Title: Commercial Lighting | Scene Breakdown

Hey, how's it going? My name is Garrett and I am the director of photography at Ward One Studios. And I wanted to do a little cinematography breakdown for our most recent commercial campaign for Canada Beef. So we'll maybe watch the commercial real quick and then we'll do a little breakdown.
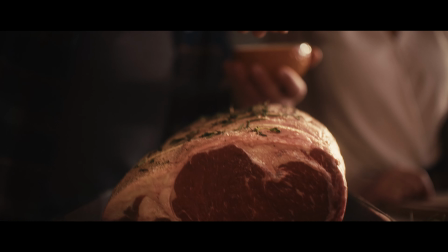(0:17) Every family has its rules. Mom and Dad get dinner on the table before the doorbell rings.
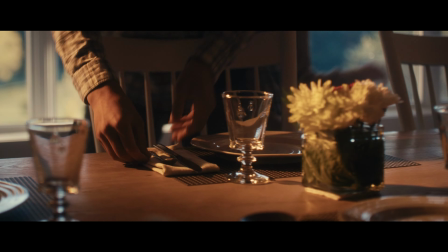(0:24) The kids argue over forks versus spoons and who's actually helping.
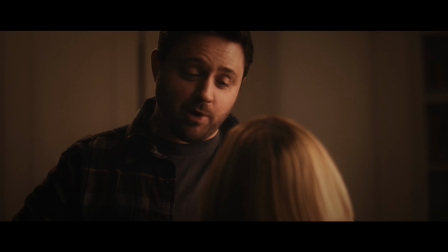(0:29) The grandparents just show up on time, hungry.
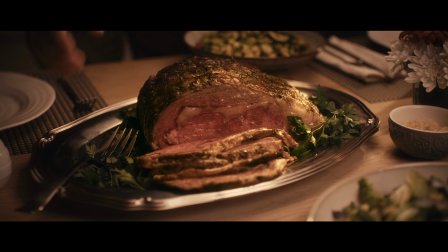(0:33) So when it's time to feed the ones you love, pick the beef with the leaf.
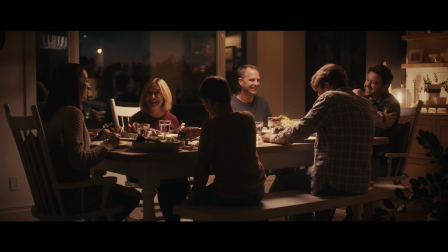(0:40) Canadian beef, raised with care on Canadian farms and ranches.
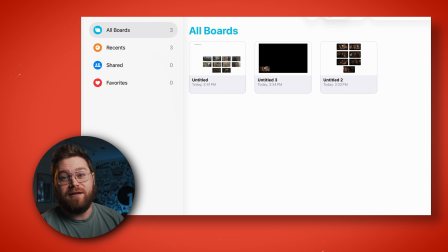(0:48)
Okay, very cool. So let's take a look at maybe the first scene, which is the kitchen scene.
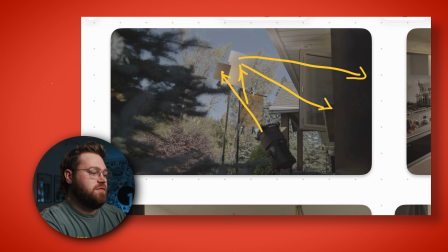(0:54)
So we were going for a sort of sunsetty vibe here.
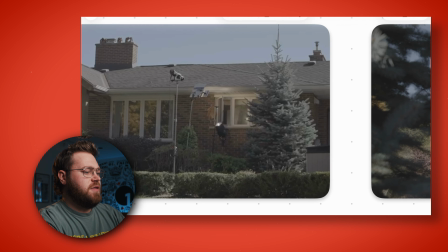(0:59)
So I've got some behind the scenes photos that we can take a look at. This here was our kitchen window. So we had a 1200D playing into a couple mirrors, a couple CRLS mirrors.
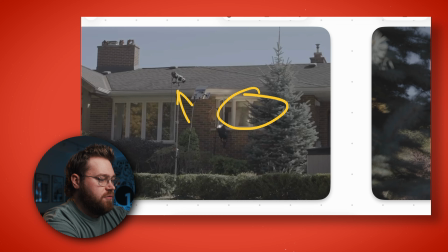(1:10)
And then we also added a 300X with a spotlight.
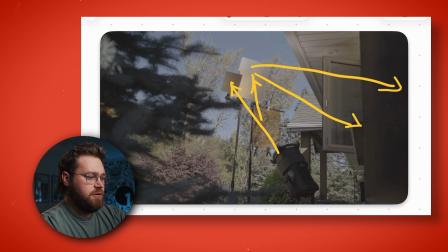(1:14)
And so if we take a look at our mirror setup here, I didn't have the barn doors for the Fresnel on the 1200, so we had to get a little creative pushing that light through a CTO gel,
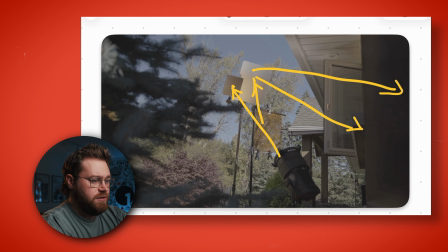(1:25)
but I think it served its purpose. So the 1200 was pushing through that gel and into these mirrors. There's a 25 centimeter diff 2 and a 50 diff 3,
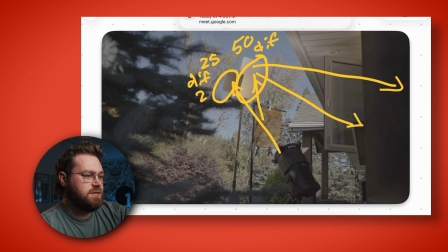(1:37)
and that's just giving us some ambient push, a little bit of texture on the cabinets, as we'll see in a second.
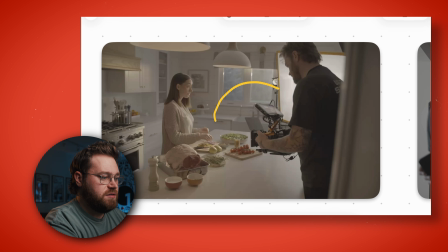(1:43)
So inside here, behind this silk that you see is a F22, and that is giving us our soft ambient key.
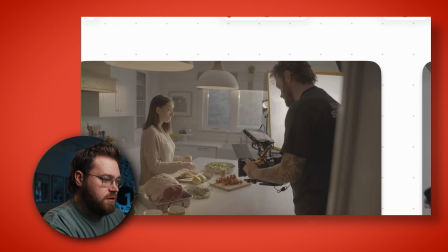(1:54)
Right next to our key is this, which is our 60X, which was extending some of that hard light that was pushing in from outside, mainly from that 300X with the spotlight.
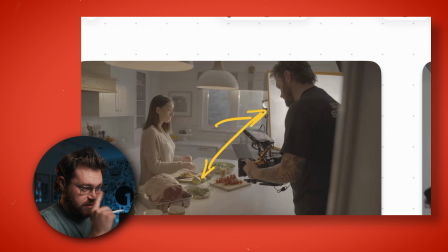(2:05)
This 60X was at full spot and just pointed towards the table, is giving us some nice hard light and shadows and specular highlights on
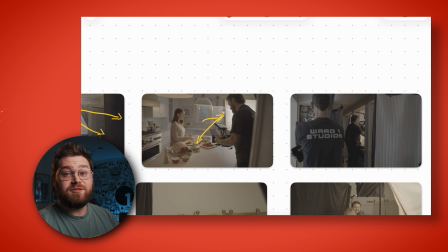(2:14)
some of the food and the hands as our talent was sort of making their meal.
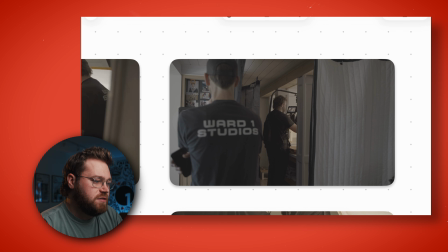(2:19)
The last thing we can take a look at is controlling the ambience of the room. So because this room was, well, the whole house was very white walls everywhere, and we were trying to prevent some of that return of light bouncing off a stainless steel fridge, which was just over there, and the white walls and all that stuff.
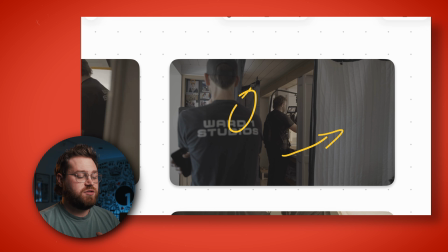(2:36)
So we had these are actually sound blankets, but they double as sort of negative fill and bounce depending on obviously which side you're using. So the side facing our kitchen is the black solid side, and then we've got a ultra bounce with the black side towards our talent.
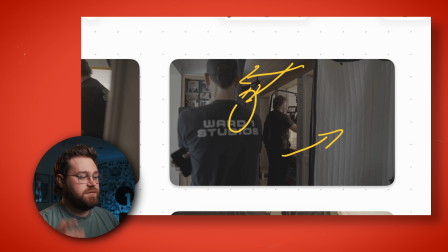(2:55)
And then I think we've got another one of these sound blanket configurations, just sort of tenting in our kitchen area to really give us some shape on the talent.
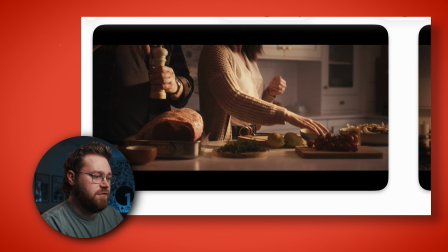(3:03)
We can take a look at that here. You can see we've got a pretty contrasty frame, and that is because of our highlights on the hands, as I was mentioning. That's mainly, I think, from the 60X and a little bit from the 300 outside, hitting against the hands and skipping across the table here.
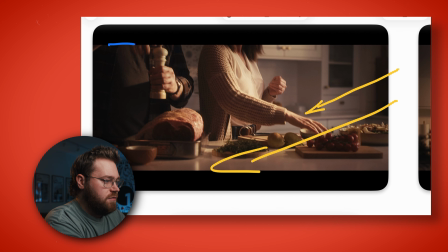(3:20)
And of course, our negative fill is giving us this really nice contrast ratio. So we're really breaking up the frame between light and dark. And then if we take a look at our wider version of this frame,
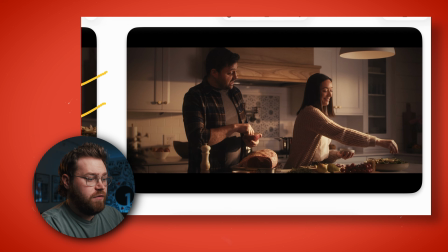(3:34)
we can see how some of those lights that we're playing from outside are giving us some variance from here to here. We've got a little bit of variance, even though it's white. One portion of the cabinet is brighter, so it keeps things interesting.
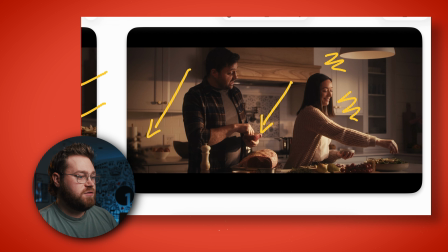(3:47)
And of course, on this backsplash here and even further back here, it sort of helps give us the illusion of a sort of sunset feel. And again, just these sort of hot spots on hands. And you can see just on our faces here, we've got a nice little key light from that F22.